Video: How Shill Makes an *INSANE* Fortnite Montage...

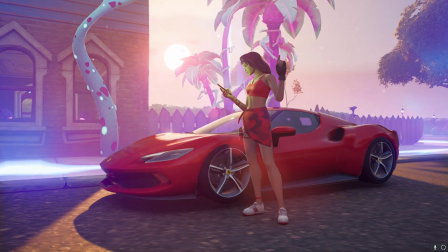[4:07]
Now I love this alien section because when this first came out in Fortnite, I thought the colors were like super fun, so I wanted to get some cinematics with... Bro. Kid is weird. Let me show you guys the sound effects only version for just a quick second.
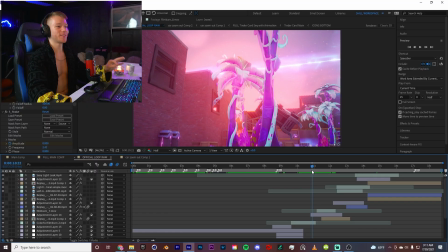[4:28]
So I got those cinematics,
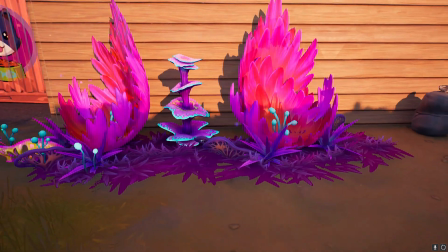[4:30]
and then I really just wanted to bring out the certain colors of like the pink and the blue and enhance that with some nice little background ambience. And there you go, that's mainly how I created my Ferrari montage. So I hope you guys enjoyed that, and let's move on to the next one.
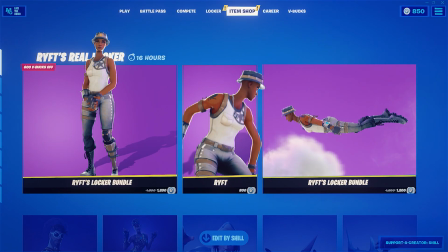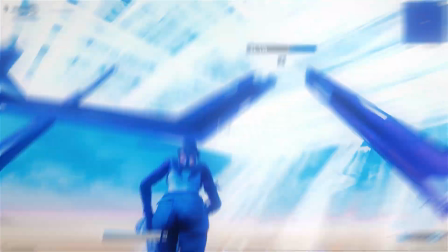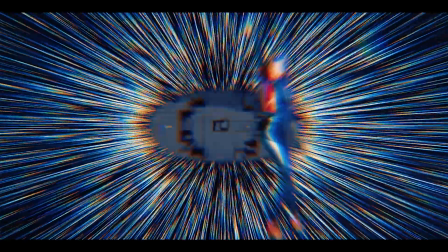Now this is my Rift montage, which a lot of you guys really seem to enjoy.
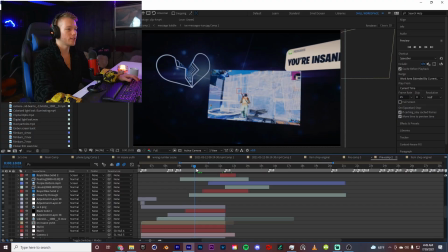[5:07]
So let me show you behind the scenes of how I made it. Now I'm gonna start with this part because a lot of you guys really like this section.
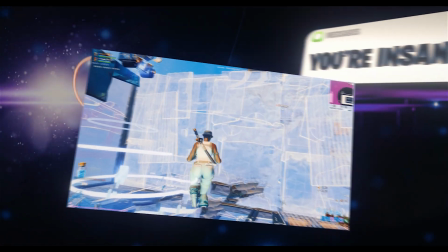[5:13]
So this part was really fun because I have the camera kind of move away from the screen of Fortnite. And once I have the camera moving away, I have room to put in some 3D elements. You know, I put in a text box and an overlay that I got from Production Crate.
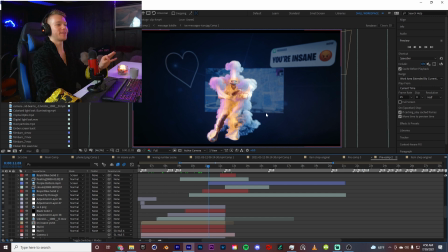[5:28]
And then for this part, I really liked because I did it in Cinema 4D.
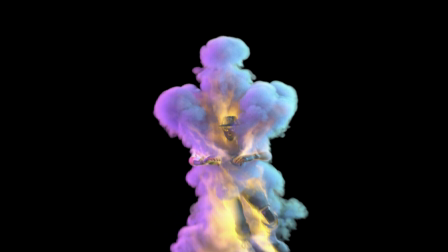[5:31]
So obviously this is a 3D character, and to make it, I had to use a 3D program, which in this case was Cinema 4D. And then I had my animation with the Rift skin, and then I just wanted to put on some smoke. And to do that, I used a program called Fume Effects inside of Cinema 4D. And that just lets me run smoke and fire simulations inside of my 3D software. So I adjusted my settings of the animation of the smoke and then added my lighting, and then all I had to do was click simulate.
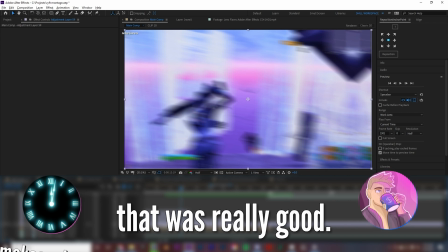[6:02] Bro, yes, that was good. That was really good. That's not, thank you, bro.
Now,
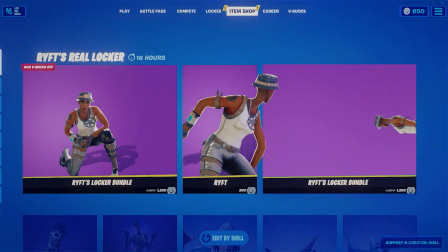[6:10]
a lot of you guys really like this lock screen. Now this is the original image that I used for the lock screen, and then I used that as a reference to mask out each box and just replace it with my own colors and text.
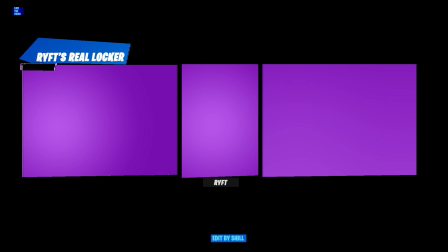[6:22]
And then once I had the item shop boxes like masked out, I could just put in my own 3D animation. And then for the one on the right, I put some clouds in there. And the beauty of that is that later in the montage, I got to use the same scene for that cloud flying part.
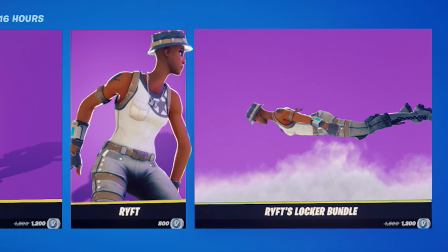[6:36]
And then all I had to do was change the camera angle and put in some extra clouds and change the environment, and I was done for that scene.
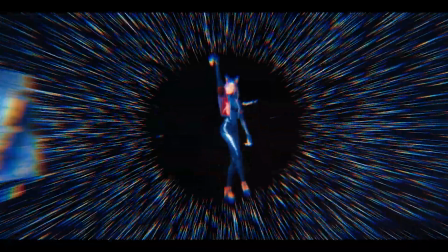[6:43]
This project was so fun. I messed around with 3D and some fun transitions. So guys, it always starts with an idea. You know, maybe you really want to use a certain song. Maybe you have a deadline that you really got to hit. As long as you have a vision, I think that's the important part. Something that you can drive toward, you know, using that song or trying to hit that deadline. All right, so this is my So What montage, and this was super fun to make.
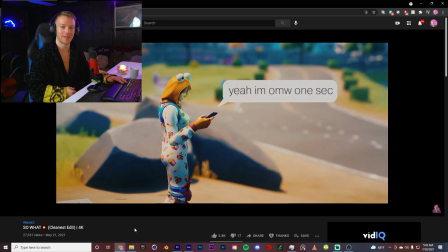[7:05]
Here's a quick snippet for you guys.
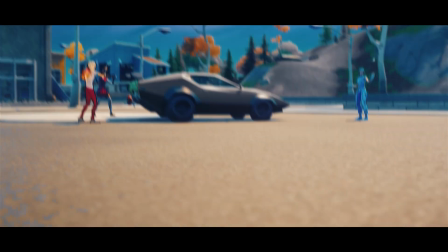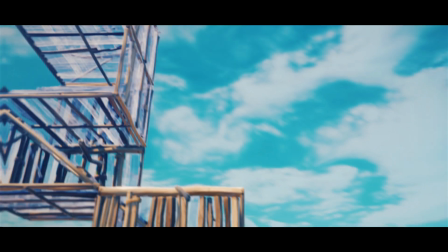So I mixed the audio, and then I just needed to get a bunch of car cinematics so that I could transition into his clip part.
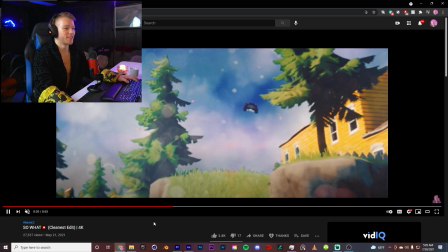[7:26]
Now this part was super fun where the car just like shoots off of the cliff.
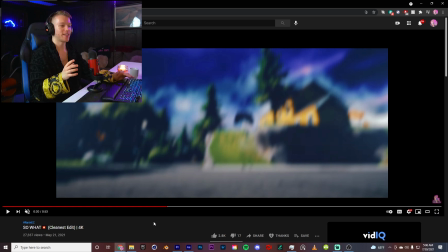[7:30]
So it was just a normal cinematic of the car driving off, and to make it shoot off, I just paused the screen when the car initially takes off. I masked out the car and just animated it to go flying. And then I used the same cloud scene from my Rift montage to just get that air cinematic.
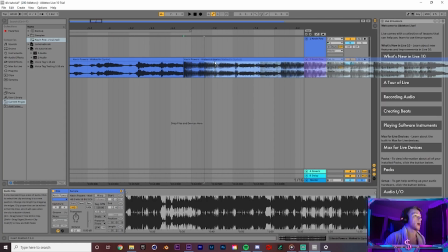[7:44]
And then for the audio, something I love to do is cut the song right when the beat drops and then just separate it and add some reverb so it echoes out and fades out,
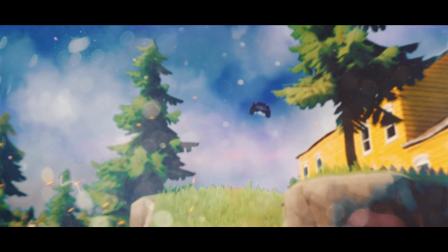[7:53]
and then when it comes back in, it's just so much more hype. So I did that with this montage, and that's when Shiv's part came back in. Alright guys, well that is how I make my montages, and I hope you found this kind of video helpful. I love you guys so much, and have a wonderful rest of your day. Catch you in the next one, and stay cozy, stay comfy, and stay hydrated. Peace.